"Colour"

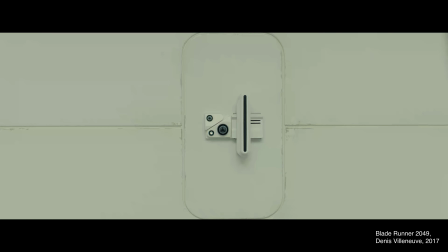3s
Color. Color has a tremendous effect on how we perceive the media we consume.
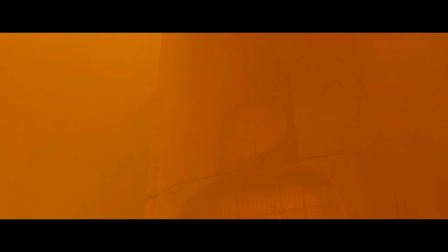10s
Let's take this scene from Denis Villeneuve's Blade Runner 2049 as an example.
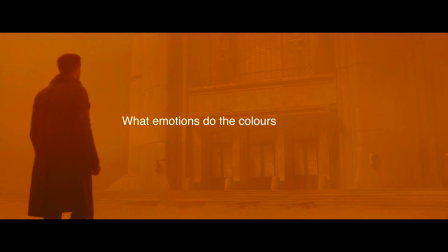16s
While watching, ask yourself, what emotions do the colors convey, and how do the colors define the setting?
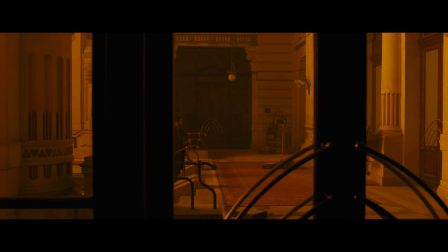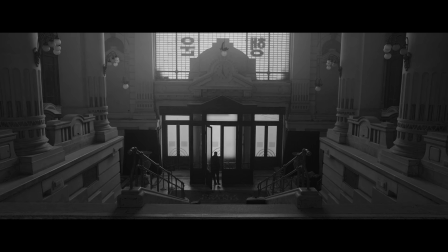37s
If you look at this same scene in black and white, do you notice the depth of information you are suddenly lacking?
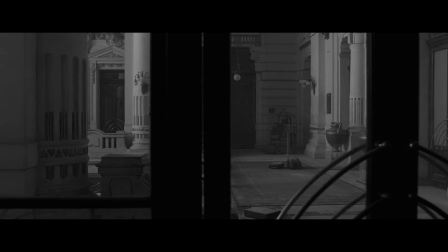44s
The original scene has the clear background information of being in an apocalyptic setting, as orange,
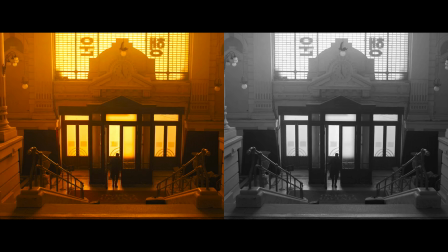50s
when used to color the whole atmosphere, is something we naturally associate with inhospitable environments.
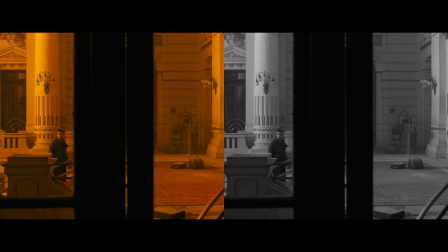57s
In the black and white version of this scene, we fully lose this information,
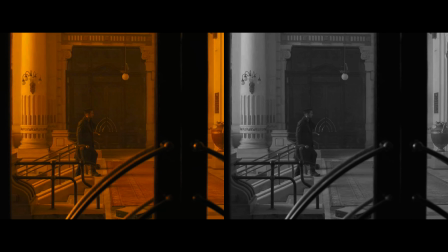61s
so we can no longer be so deeply immersed in it, and we don't truly see where we are in the context of the story.
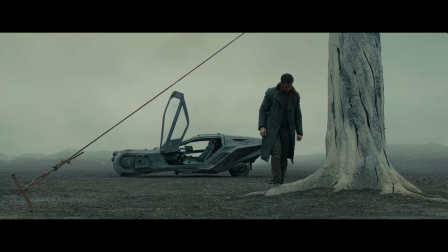68s
As we delve into the realm of cinematic coloration,
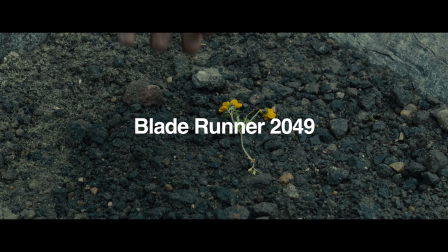71s
we'll uncover how Blade Runner uses transitional color to immerse us in its dystopian world,
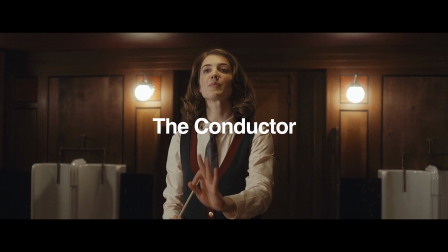77s
while Maria Peters, the conductor, employs associative techniques to deepen our connection with the main character.
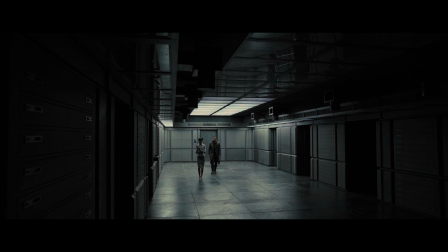84s
Let's begin with Blade Runner 2049.
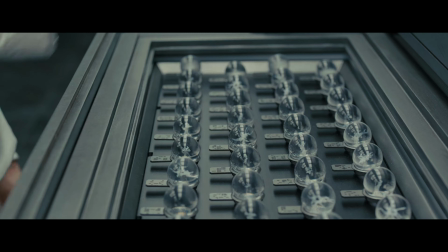88s
We'll first explore color symbolism, then dive into its overall transitional technique, starting with the color green.
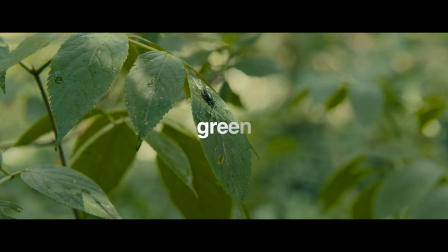96s
Traditionally, in color theory, the color green is most commonly associated with the natural world and life.
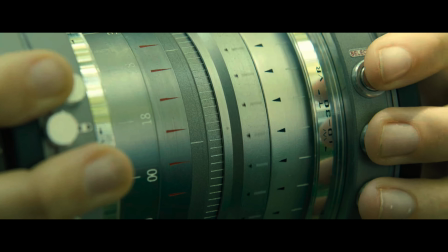102s
This explains why the color is so rarely seen throughout the film, showcasing the desolation of this dystopian world.
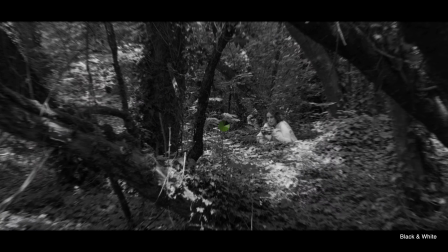111s
Creating a color palette from this scene reveals a monochromatic color scheme, where one base color dominates, varying only in brightness.
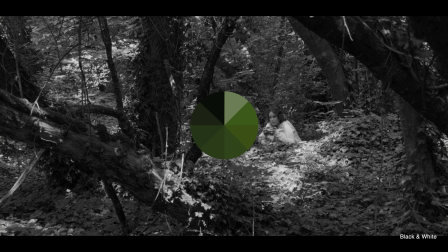119s
This technique ensures that the viewer isn't overwhelmed while emphasizing the significance of that base color.
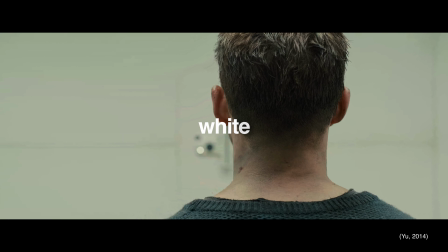126s
In modern Western cultures, white is commonly associated with truth, stemming from historical religious influences.
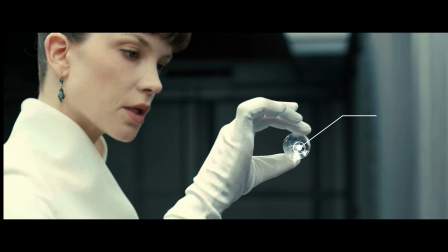133s
In the film, it also stands for information, signaling to viewers that something important is unfolding.
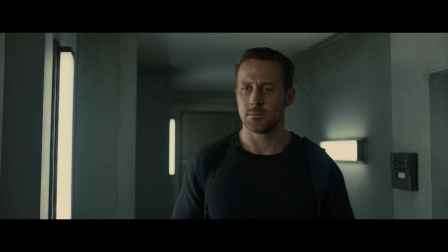140s
Emotionally, white conveys a sense of coldness and sterility, enhancing the portrayal of the bleak and loveless settings in the movie.
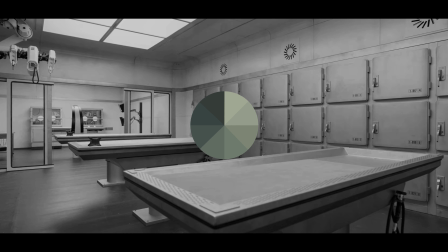149s
The again monochromatic color palette showcases subtle blue-gray hints, further enhancing the cold and sterile feel of the environment.
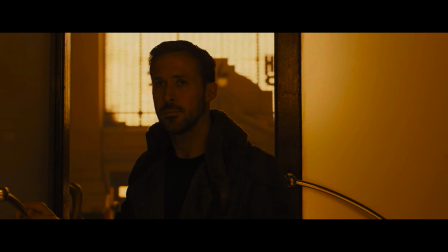159s
Let's now explore the most distinctive colors in this movie: orange and yellow.
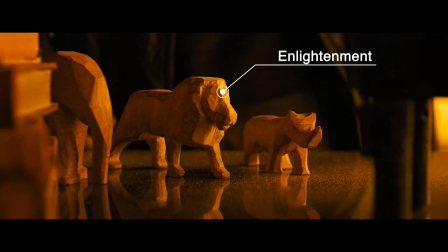164s
These colors symbolize moments of enlightenment during major plot revelations, for example, Anna being the daughter of Rick.
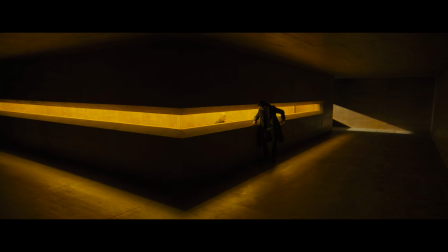172s
They also stand for caution and warning.
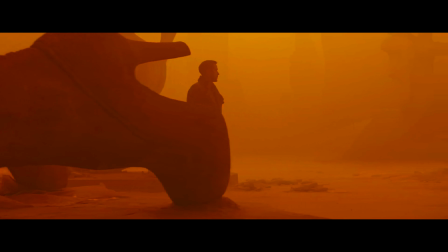174s
Their prominent presence enhances the setting, subtly signaling to viewers that something isn't quite right in this world.
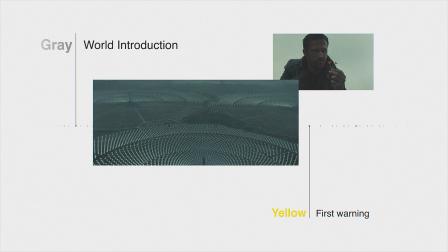182s
Analyzing the movie's major colors on a timeline, we see effective transitional color use.
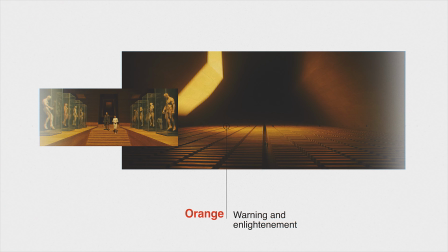188s
Each location has a unique theme, immersing us in the story and conveying clear intentions for scenes.
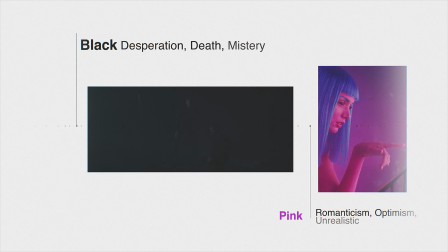195s
This technique establishes subconscious patterns, enhancing anticipation and world building. This is why in different films such as The Conductor, a different technique called associative color is used.
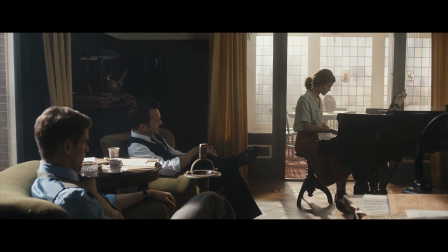209s
We will have a look at two scenes and the color progression throughout the film, and then have the director of photography of the movie,
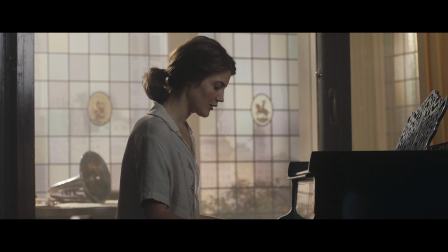216s
Rolf Dekens, explain how he approaches the topic of color in the projects he works on.
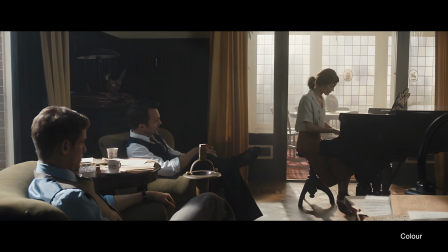222s
We'll start by analyzing a still frame of our protagonist, Antonia, at a piano.
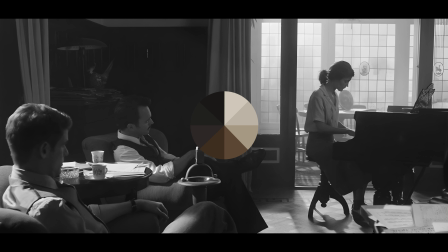227s
This monochromatic color palette ranges from beige and warm white to rich brown and black. This creates the era's atmosphere we would expect, without distracting from what is happening in the scene.
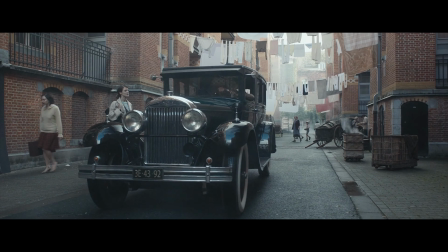241s
Our focus shifts to Antonia in her neighborhood. The wide shot frames a departing car, leaving her alone, echoing her homelessness.